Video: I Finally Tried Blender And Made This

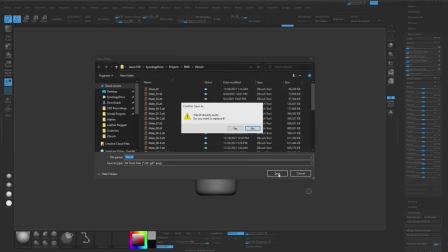730s
These little projects gave me the opportunity to do basics like just exporting and importing the models,
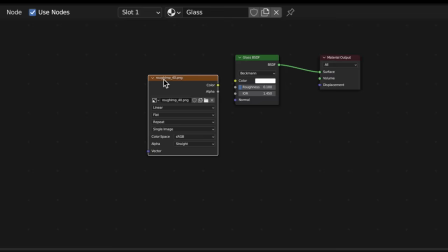734s
creating procedural materials that I'm going to use a lot on the final character,
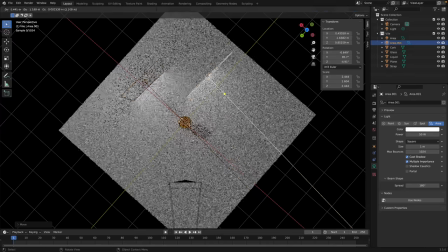739s
and then doing basic things like setting up lights and an environment and creating final renders.
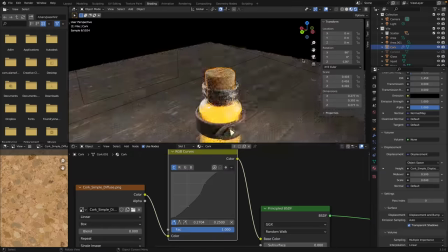744s
The more I worked on these scenes and in Blender, the more fun I had.
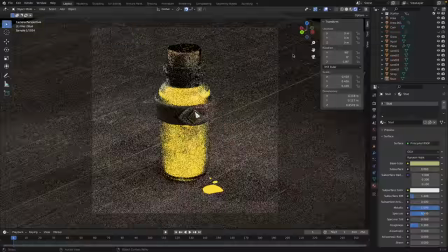747s
I ended up with the fire potion scene going a little bit farther and bringing in extra textures to kind of make a table that it was sitting on.
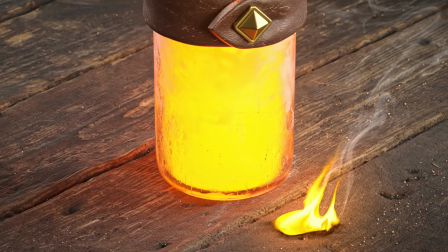753s
And I even scattered dust on top of it to create kind of a macro photography look. So once I was done with these little micro projects, I felt a lot more confident in using Blender. And we got some extra renders for the final presentation.
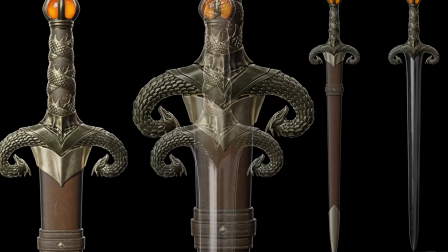764s
And I get to use this work in the final scene because I can just copy and paste these things and we'll already have a head start on our look dev.
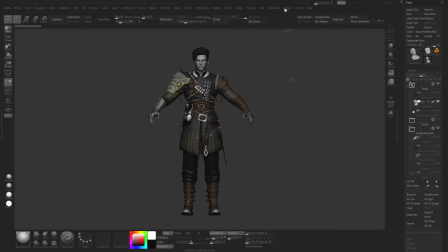771s
And now all that's left to do to work on our full character is to finally click export. We're finally in Blender. Behold, Blenderness.
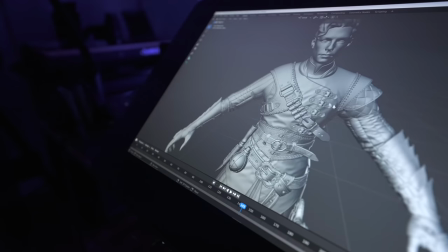787s
Look, look. We're in Blender. Feels good to finally make this transition. Should be fun to do the look dev and materials and stuff in here. That's what we're gonna do. Now that we're finally in Blender, it's time to make things pretty.
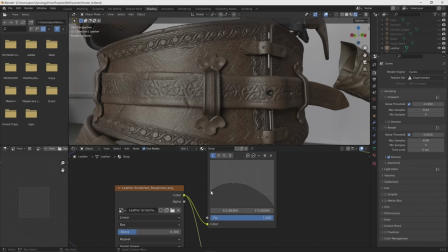802s
So I first loaded in an HDRI environment to light things up, and then started creating materials to apply to the costume.
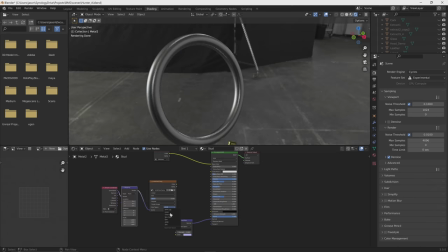809s
Applying the different materials with the different properties and then tweaking the colors and seeing how they balance together.
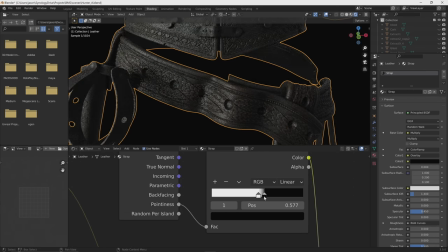814s
It's just fun to kind of like decorate the character you've been working on for so long and finally see it come together.
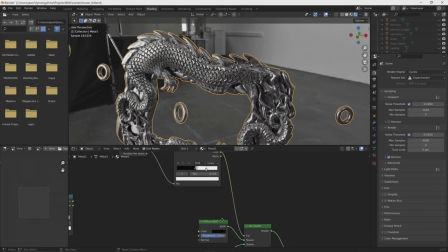820s
Not only am I adding the different materials and colors, but I'm adding like little bits of detail and tiling detail for the things like the leather and the fabric,
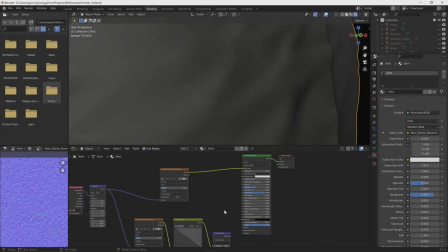828s
which help the materials feel real.
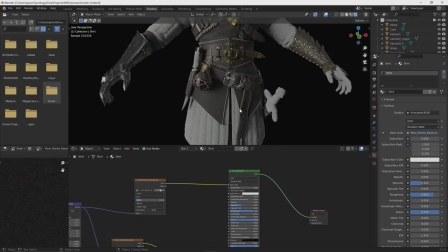830s
And then rendering it in cycles to check everything, we're finally seeing the character in this realistic light for the first time, which gives you this whole new perspective.
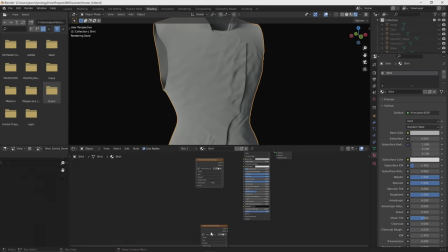839s
In doing all the texture or material work during this look dev, I'm using tileable textures and procedurals that I've collected over time, most of which come from the Substance Source library.
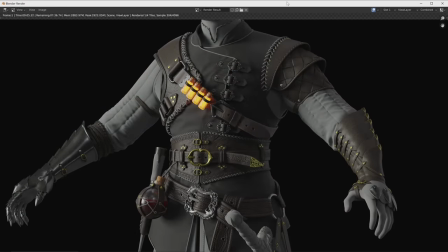847s
One of the more important aspects I knew was going to be this outer layer, this kind of tunic. So I went onto the library and I started searching for different kinds of animal leather and patterns.
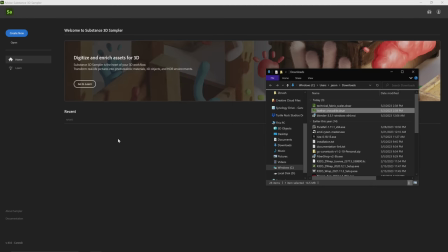856s
Then I imported those materials into Sampler so that I could export tiling texture sets.
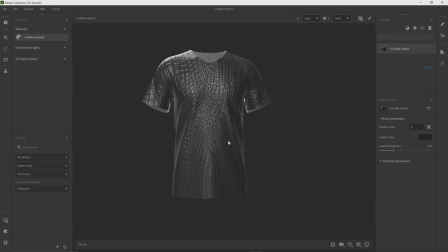861s
So I tried two different things. One meant to be sort of a dragon leather, hopefully looking a little bit like dragon skin, in this case, crocodile.
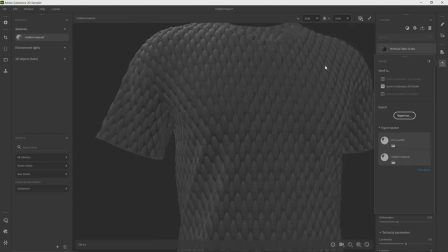868s
And then the other one is more of a geometric pattern. So I tried both to see what I liked more. And I definitely liked this dragon leather.
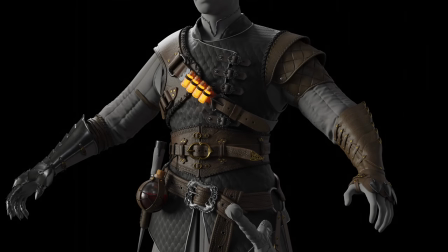874s
I thought it looked a lot more interesting. I think this phase of the process might be my favorite, seeing it come to life and starting to blend things together,
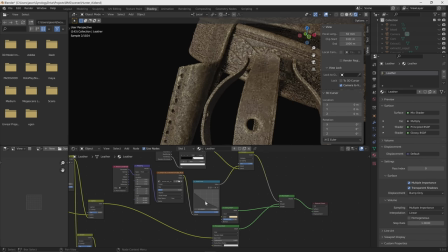881s
to layer things like dirt and wear, maybe make the edges a little bit brighter,
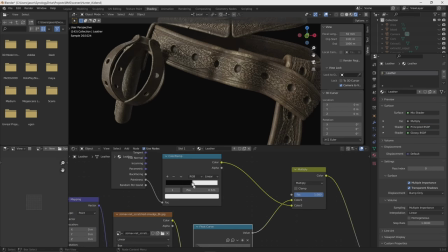886s
try to make things look like scuffs, give roughness variation, and really start to build things out to make it look a little bit more believable,
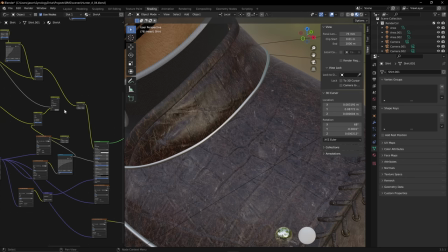892s
a little bit more lived in, and play with things like scale so that when we look close up at the individual elements,
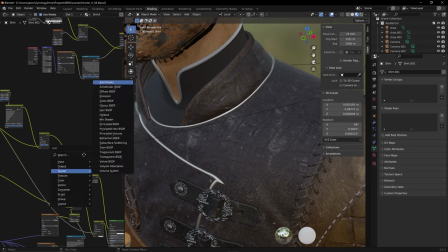898s
we can see little bits of wear and tear to add to the feeling of depth and storytelling like this character's from a world, and to bring scale and an overall level of detail.
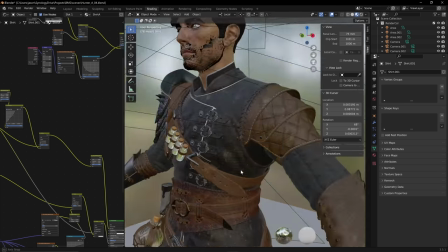906s
At this point, the body's coming along pretty well, so now it's time we need to shift focus over to the head and the face area to make some progress there.
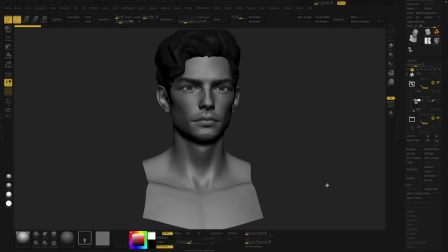912s
So obviously with every character, the face is really important, and now it's time that I really start to focus on the neck up.
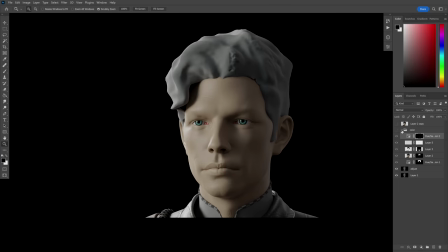919s
Once I got it into Blender with the real lighting and started doing test renders, the proportions felt off and I just lost the vibe that I felt I had in ZBrush.
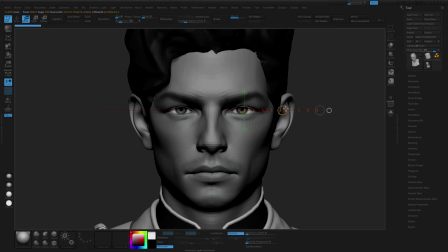927s
And sometimes it's hard to tell because when you're in ZBrush, things feel totally different and just making millimeter changes can make a really big impact.
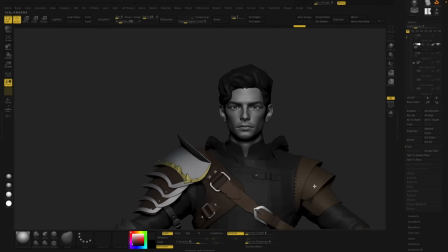934s
So I focused on the head for a period of time to really try to get that vibe I initially wanted. So I went back to ZBrush and I started to refine the sculpt, play with proportion a little bit.
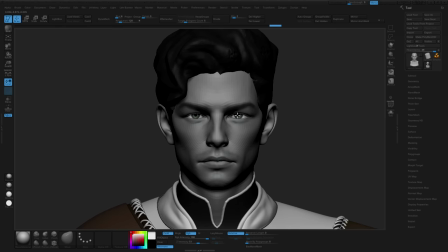941s
And I also knew that I wanted to do displacement so I could do close-ups in Blender and really try to make a really high quality looking render.
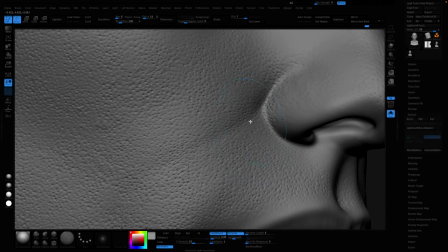947s
So I added the tiny details in ZBrush using my skin detailing kit.
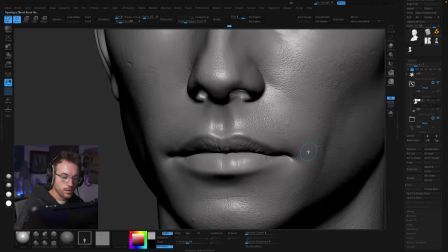951s
I made a more detailed video for channel members, but I essentially just subdivided it up high and I just added the different pores and wrinkles by hand that way.
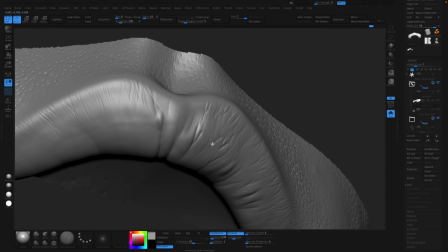959s
Just spent time making sure the scale between all the details was correct and tried to capture an age that I felt was young enough to be this archetype I was after,
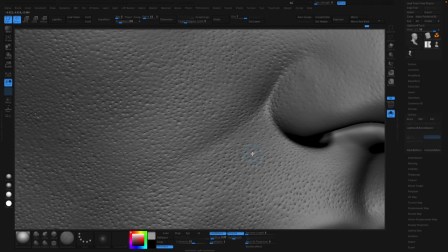966s
had enough detail to hold up in close-ups, and also felt like hopefully a guy that's been out and about.
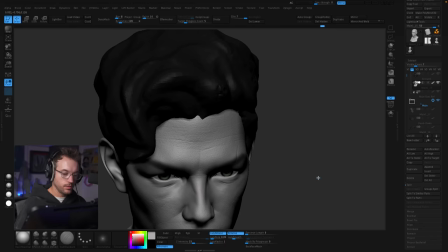971s
I also wanted to add this scar.